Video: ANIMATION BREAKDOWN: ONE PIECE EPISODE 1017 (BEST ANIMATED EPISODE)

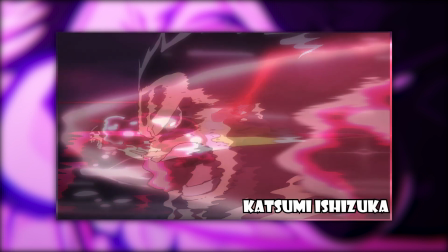465s
Ends this episode with his best work yet. I absolutely adore the smears as Luffy flies towards Kairo. there's a certain level
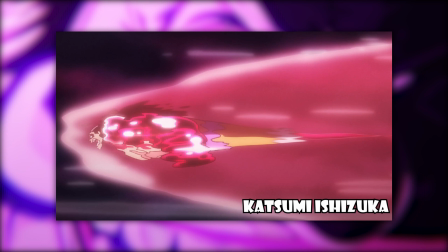473s
of air pressure on luffy given the timing unique touches luffy stretches from sheer power and speed to almost non-existence the effects work are very nakamura inspired
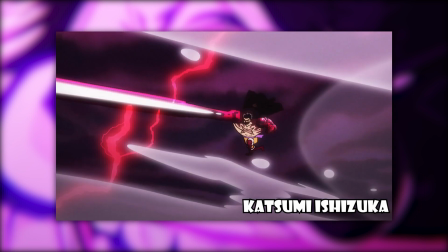485s
the slow motion after luffy launches his fist creates anticipation for the earth
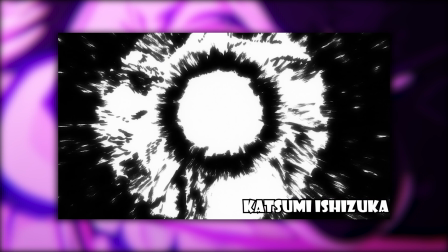490s
shattering impact the brush strokes impact frames and aggressive smears created luffy's more ferocious attack yet in the series.
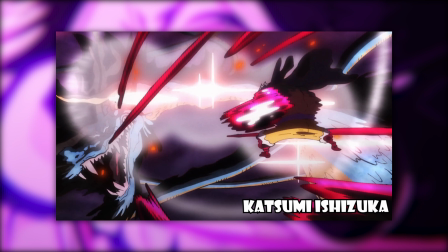499s
It's funny that I always said I feel my screen's gonna break whenever Shizuka work on an episode and this episode ends with Luffy's fists almost breaking the fourth wall leading up to the ending of the to be continued card.
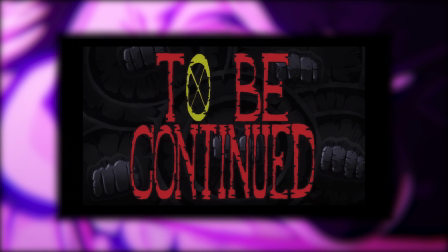512s
The episode is historic it's not a sight you'd be able to witness any day. It's up there with the best animated action episodes of all time in my opinion.
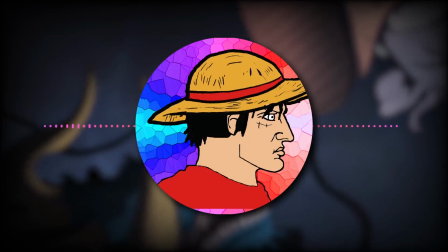520s
Thanks for watching like and subscribe and we'll meet again on the second half of the rooftop fight